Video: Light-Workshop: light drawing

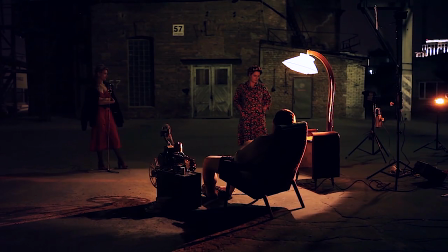First, it was without filters and with open barn doors.
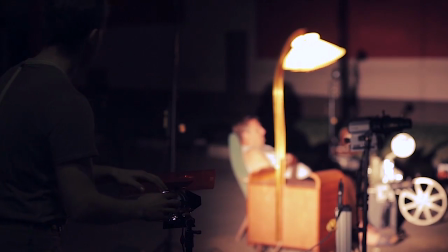Here's the reason why we decided to change the direction and to use the barn doors.
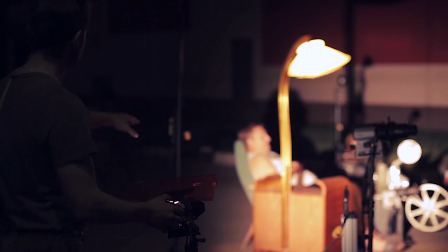Look, if the barn doors are open, then we get two rough and harsh shadows,
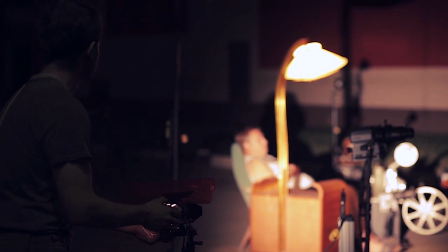both from the armchair and the projector in the lower part of our shot.
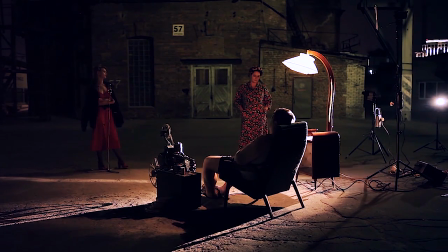And in this case, using only the barn door that is covering the lower part of the lamp,
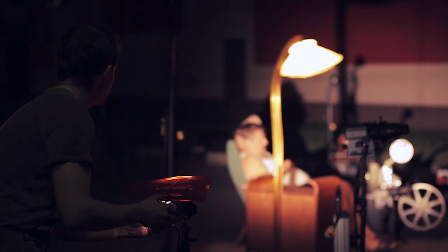we are getting rid of most of the shadows and harmonic light.
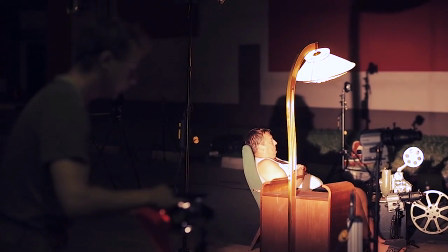At the same time, you can see that the lamp without filters gives us light which is too bright and white.
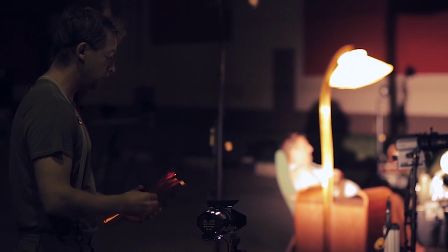And it is separate from the light that we get from the floor lamp. But if we apply the orange filter,
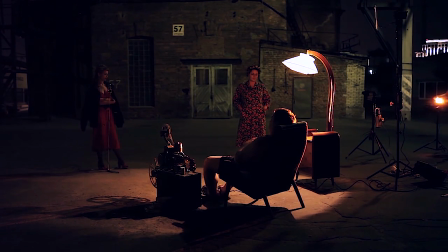it'll even out the lighting and it'll become softer, more intimate and consistent.
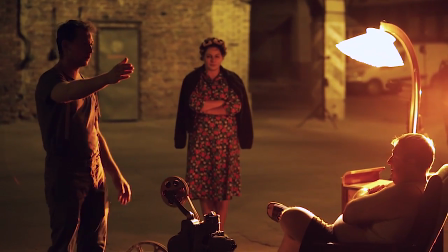And now let's have a look at what we've got here. If we look from the camera's perspective, from which the photo shoot will be done,
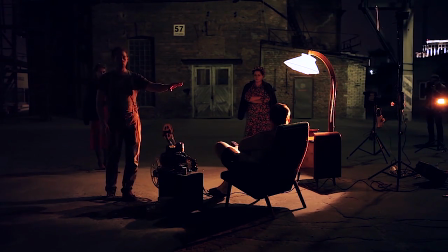we'll see that these two lighting sources have created a very contrasting image.
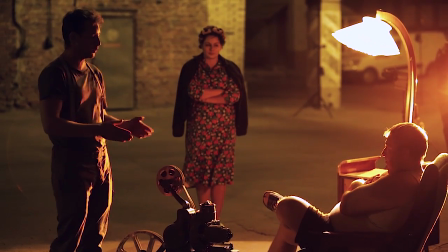According to the plot, we shouldn't just see the contour of some strange silhouettes, but actually see what's going on here.
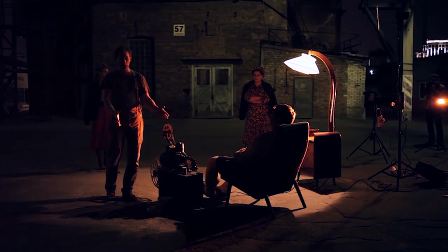We have to understand that this is an armchair, this is a projector, and the plot in general.
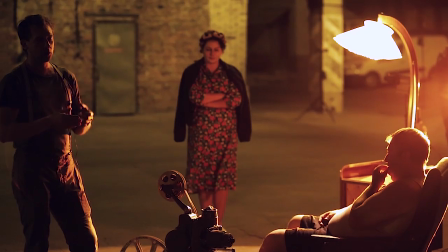Anyway, in order to show this picture in the scene, we have to turn on some additional light sources.
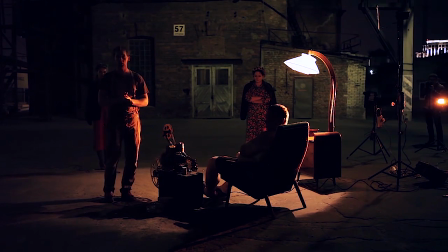One of them will be the light-emitting diode panel that is over there quite far away from the scene.
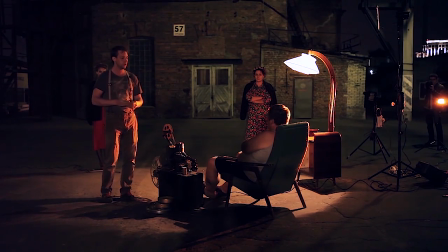Vadim, turn it on. I want everybody to see what is going on, and it'll give us some slight panoramic view. The panel can emit a wide light spectrum, so we just shifted it towards yellow to match the color temperature of the light emitted by the halogen lamps.
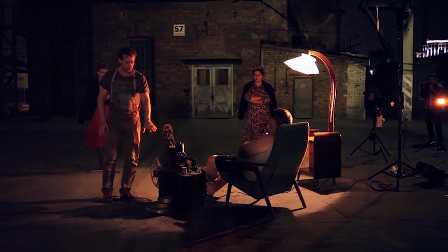Now we have a bit of plot here.
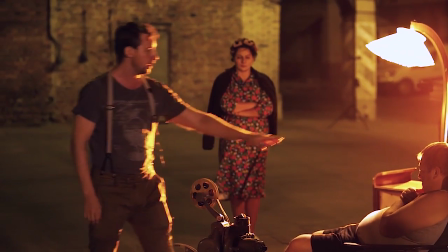Next, in order to illuminate some more details, we are going to switch on one more LED panel we have here.
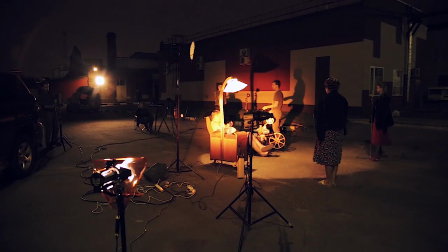Power up.
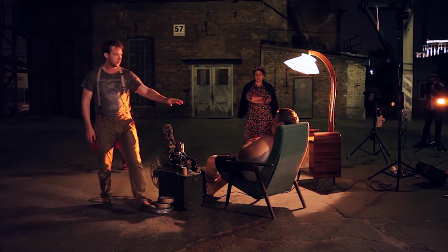Basically, we illuminated this part of the armchair and a bit of free space on the ground using the light.
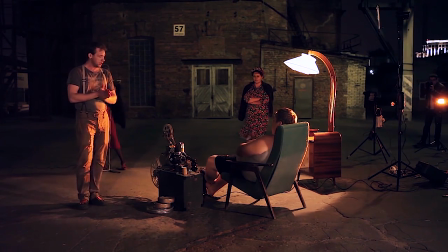These details are all in the foreground. Now it would be a great idea to view this scene from the camera's perspective,
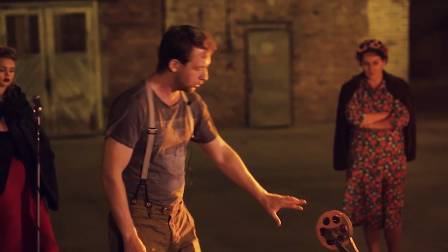as we would see if the projector is set up right.
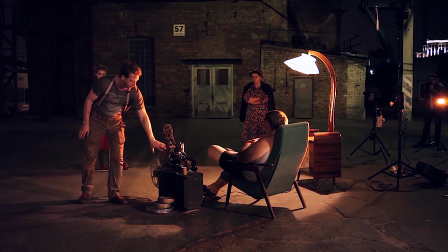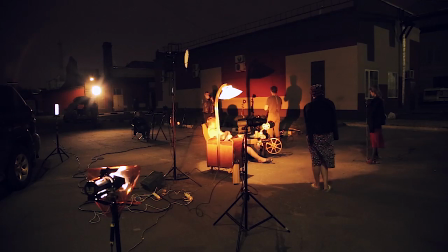This is one light source. We are going to be using another Dedolight with barn doors.
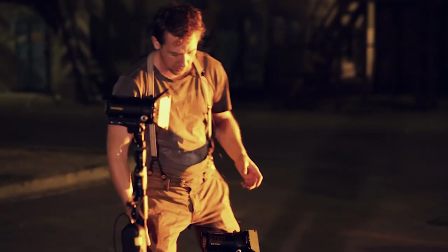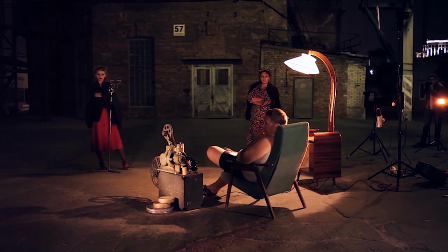Power on. In this case, we don't need a broad beam of light.
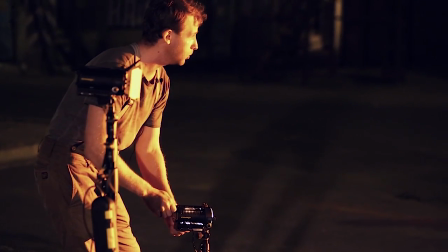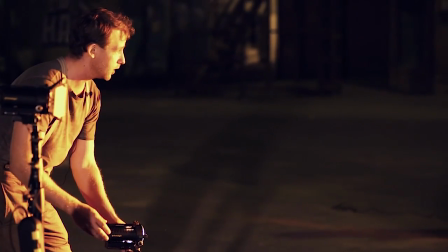One of the beauties of having lenses on your device is that you can narrow the beam to suit your needs,
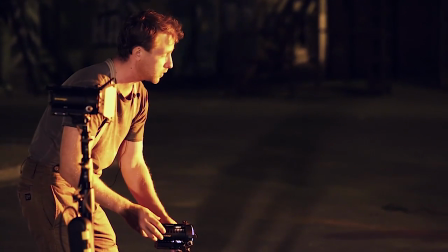and we need to direct the light source at the projector.
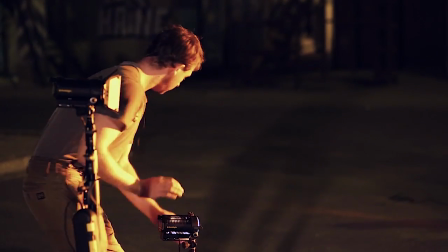Therefore, we need to make the light as narrow as possible, and we can use the barn doors as well.
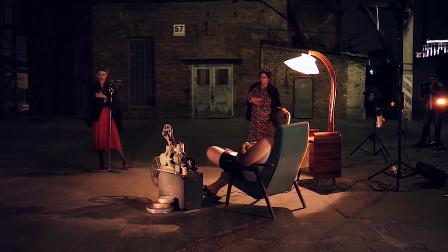We need to make the beam rectangular in shape and use it at the required angle.
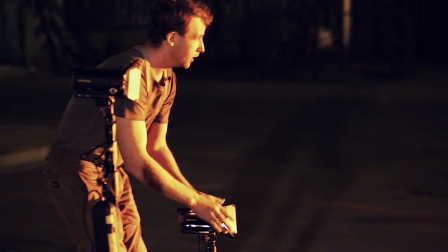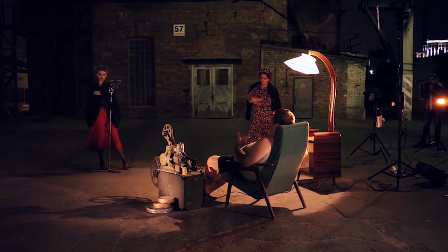Also, we need to illuminate the main character from this angle,